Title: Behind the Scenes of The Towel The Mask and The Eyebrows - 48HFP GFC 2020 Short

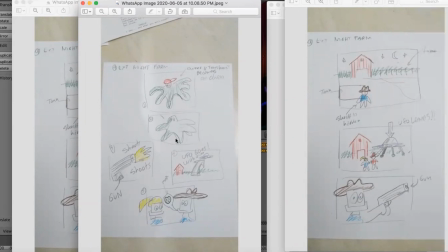457s
was this um you know transformation so the beginner was thinking okay he saw the transformation but during the work i i understand okay i don't have enough time to do the transformation so how we solve that so how do you
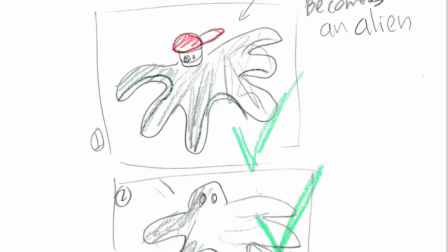475s
solve that you don't you can not see the transformation itself so what i did was okay i think um the best to do here in
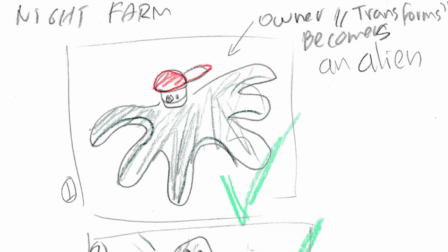486s
my case will be like you know um let me see renders here so let's do it with the camera I don't know if you know
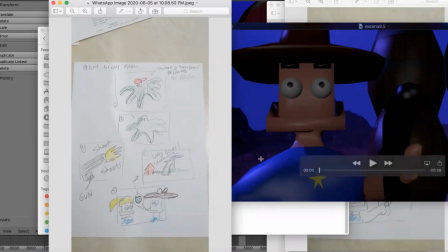505s
and how do transform so this is very very cool because what I thought was okay if he's if the ellen isn't for me will take a lot of time nomination
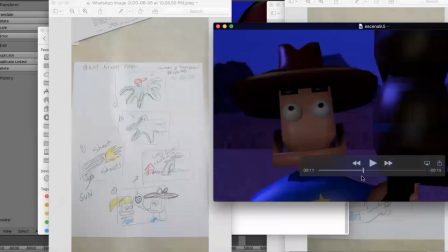514s
so the is better if I can do this to explain that he grows you know and you've got the sound
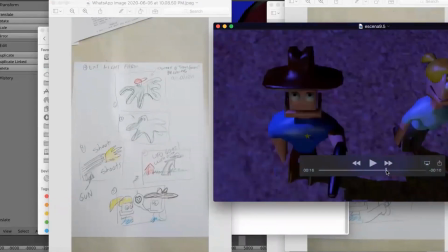524s
yeah and that sound so with that was less time but send the same message like this guy was small and became a big alien
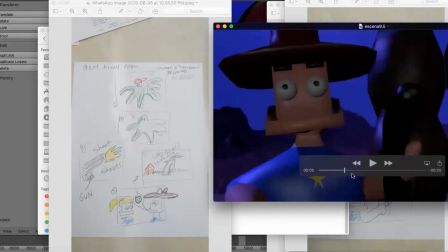536s
so with the camera movement there was easy to animate a
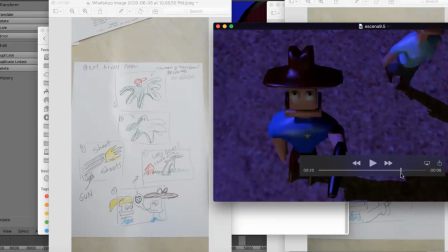542s
camera that started creating a real animation transformation So maybe,
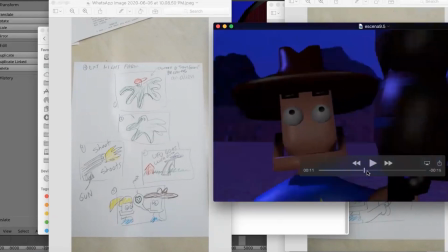548s
you know, you can come to the conclusion that possibly for animation projects,
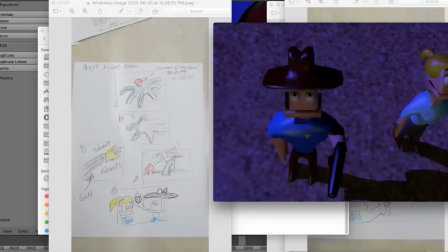557s
whenever you need to show scale that something is growing, you can instead of actually creating the object that you animate, do the camera.
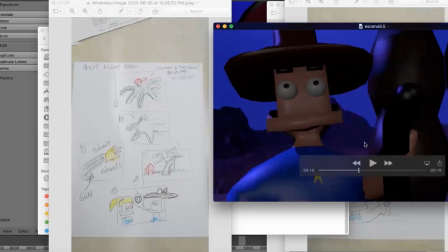568s
You're right. That creates the same effect. Exactly. place so that was if you have time i imagine you can have a shadow that
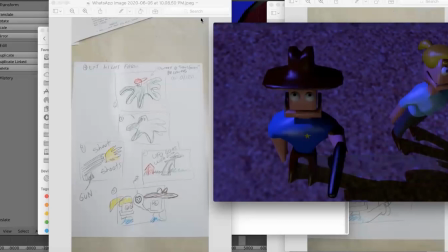577s
also grows that makes it look like the the first this object is getting bigger yeah exactly yeah that was that was very cool
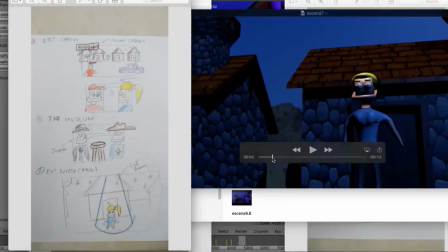587s
and right there so that's also pretty quick to do and i was thinking
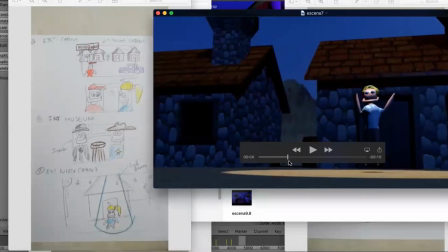592s
okay how do i do this beam so that what you see there is a spotlight animated spotlight so that's an animated spotlight light and when she
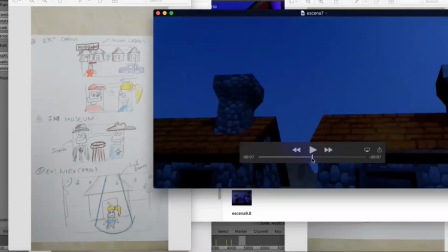604s
start traveling then she stays there but the UFO comes in so that was also pretty fun to do.
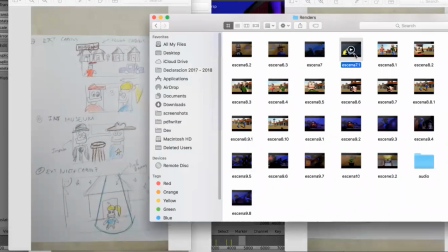617s
One thing that I found is I wanted another shot that was not in the original script and I said okay this is very easy to do because what you have to do is you
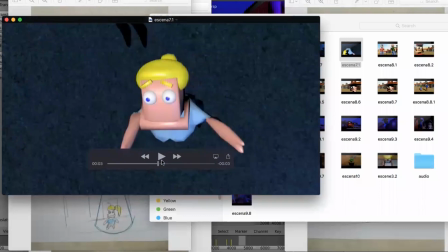626s
already animate everything else and you just place the camera you know and that's the cool thing on 3d animation
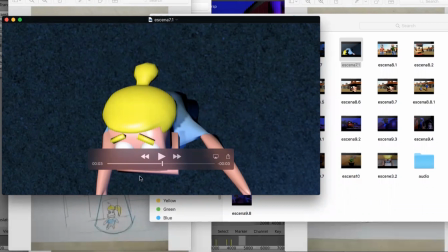634s
is that the actor acts it's exactly the same way yeah it's not like in real life in real life you have to go there and okay let's do it again from this and the actor has to do it maybe he moves behind in another way in animation yeah i i discovered this was
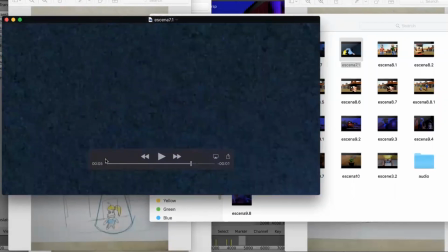654s
pretty easy because the actor is going to do the same performance every time you just place every time in a different spot yeah
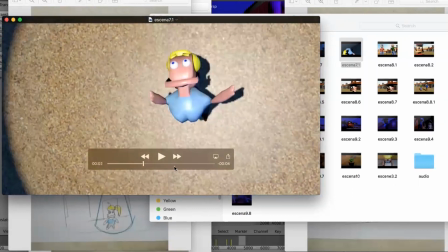663s
wow that's fabulous so that's one of the things that help us
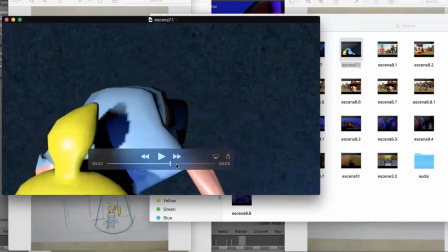668s
a lot to give different camera angles and in a very short
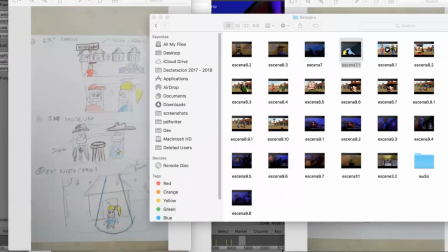673s
time so this was very very cool scene uh i really
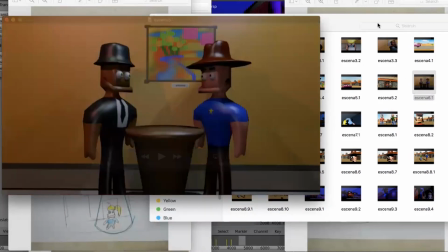679s
like uh like this what you have in mind and you get so you can see there yeah
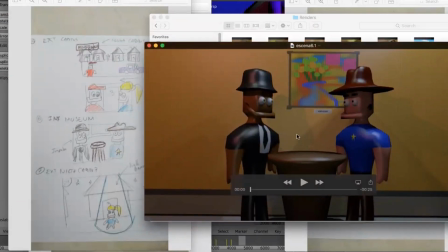685s
yeah and you what you get is pretty so yeah it gives you at least the placing i know there was a you know a painting behind them i do the stand at least one thing that i
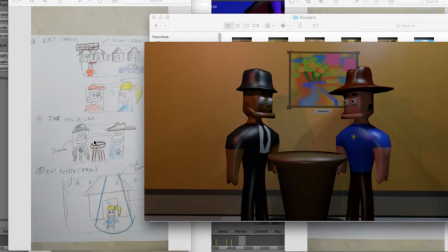703s
was thinking how i differentiate each character is is using hats so there was the there was things of every character has a different hat yes exactly to give them their own way and different color because they are the same character just
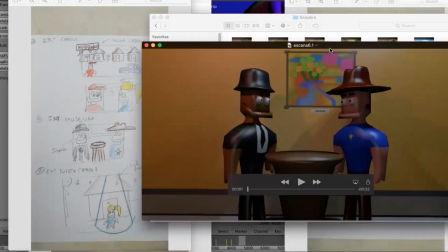722s
with little changes yeah yeah we don't have enough time like like like lego
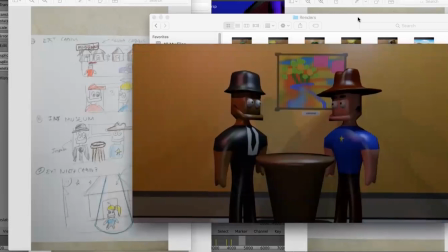728s
characters yeah exactly yeah yeah um but you know the thing is like i didn't really notice it till you said it so actually the effect works perfectly you don't realize you know the hats yeah i think they cause enough
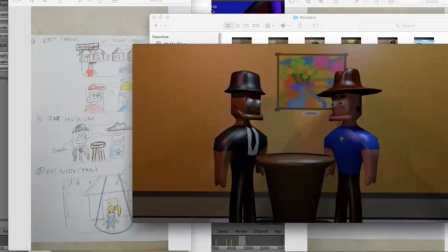747s
distraction that i you know i like i didn't really realize it the first time i saw it but it was the same model yeah it's the same model just different hats
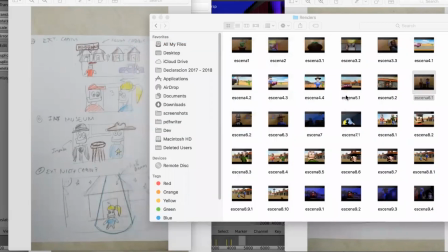756s
yeah and that was cool because different hats means different roles no i understand that when you talk about okay i have this hat the manager had the so that was that was also cool
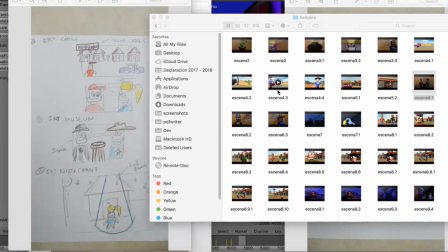771s
one thing that i i if i could do better if i got more time was the car
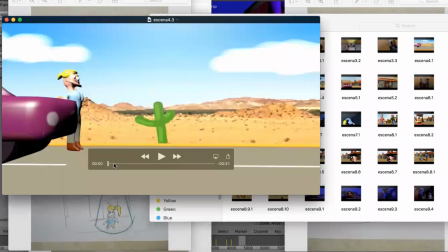777s
that was the faster car i i model you can see there is a cylinder over
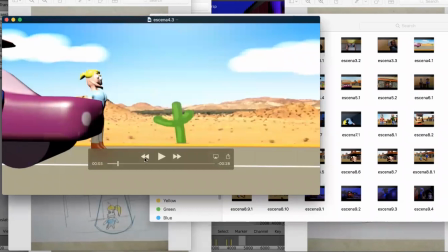782s
here sorry yeah i didn't have enough time i
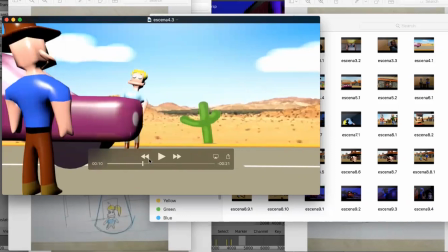787s
was trying to download one but definitely there was not a car with a with the court license
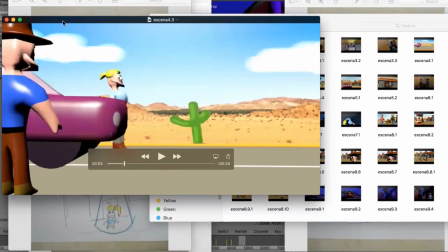795s
so i have to okay i say okay let's stop here this is one of the most important
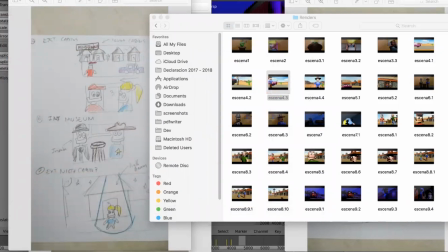801s
things that i learned from this was if you don't have something what you want what you like at
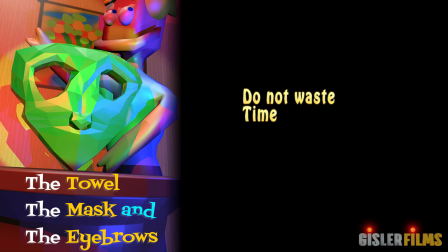808s
the beginning i was i if i don't have the car right now i think i have to make a decision quick because I cannot waste more time trying to find the right license for the car model so what I did okay I can do this very fast and all I need is something
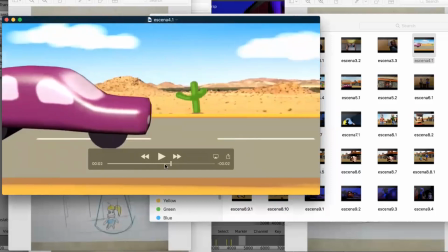828s
that looks like a car so that was that was this but I think it worked pretty well because this was an animated movie for kids
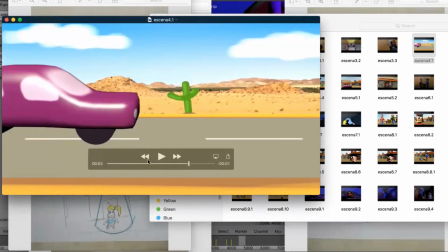839s
um so yeah but this uh really gave me like two more hours of work if i was looking for the right car i will waste that time so
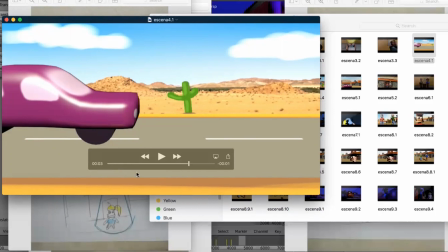851s
i think for animation different from what we have done in the past is we we have to make decisions fast so if this doesn't work let's go from this way and this way and and and yeah it's more like solving problems and keep going okay there is no car let's do it uh
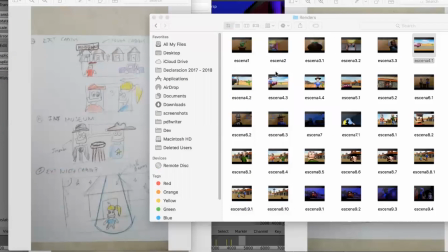868s
this shot doesn't work okay let's keep doing doing and I was seeing that all the time like okay I have this time to make this scene I
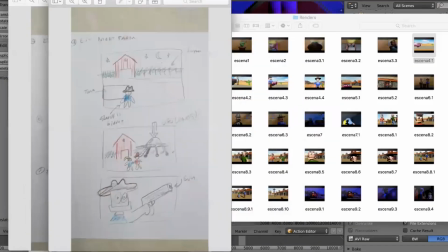878s
have this time to make this other scene and the time
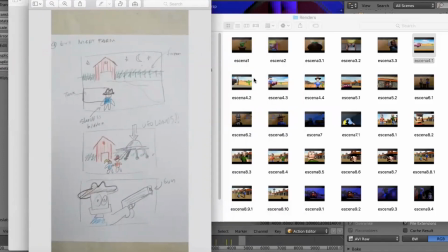882s
I was looking on the clock all the time you know like okay I have a spending 30 minutes in this scene or in this part most that I was expecting or the initial ETA so let's let's cut this here and
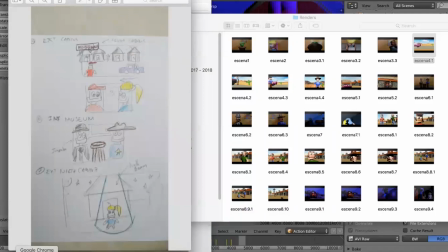900s
one thing that at the end I think that
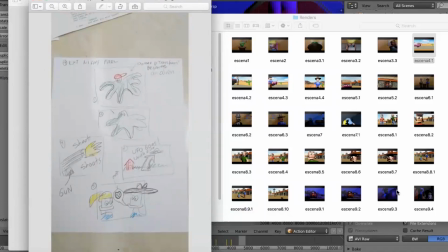906s
way of thinking was the final the final scene in the final scene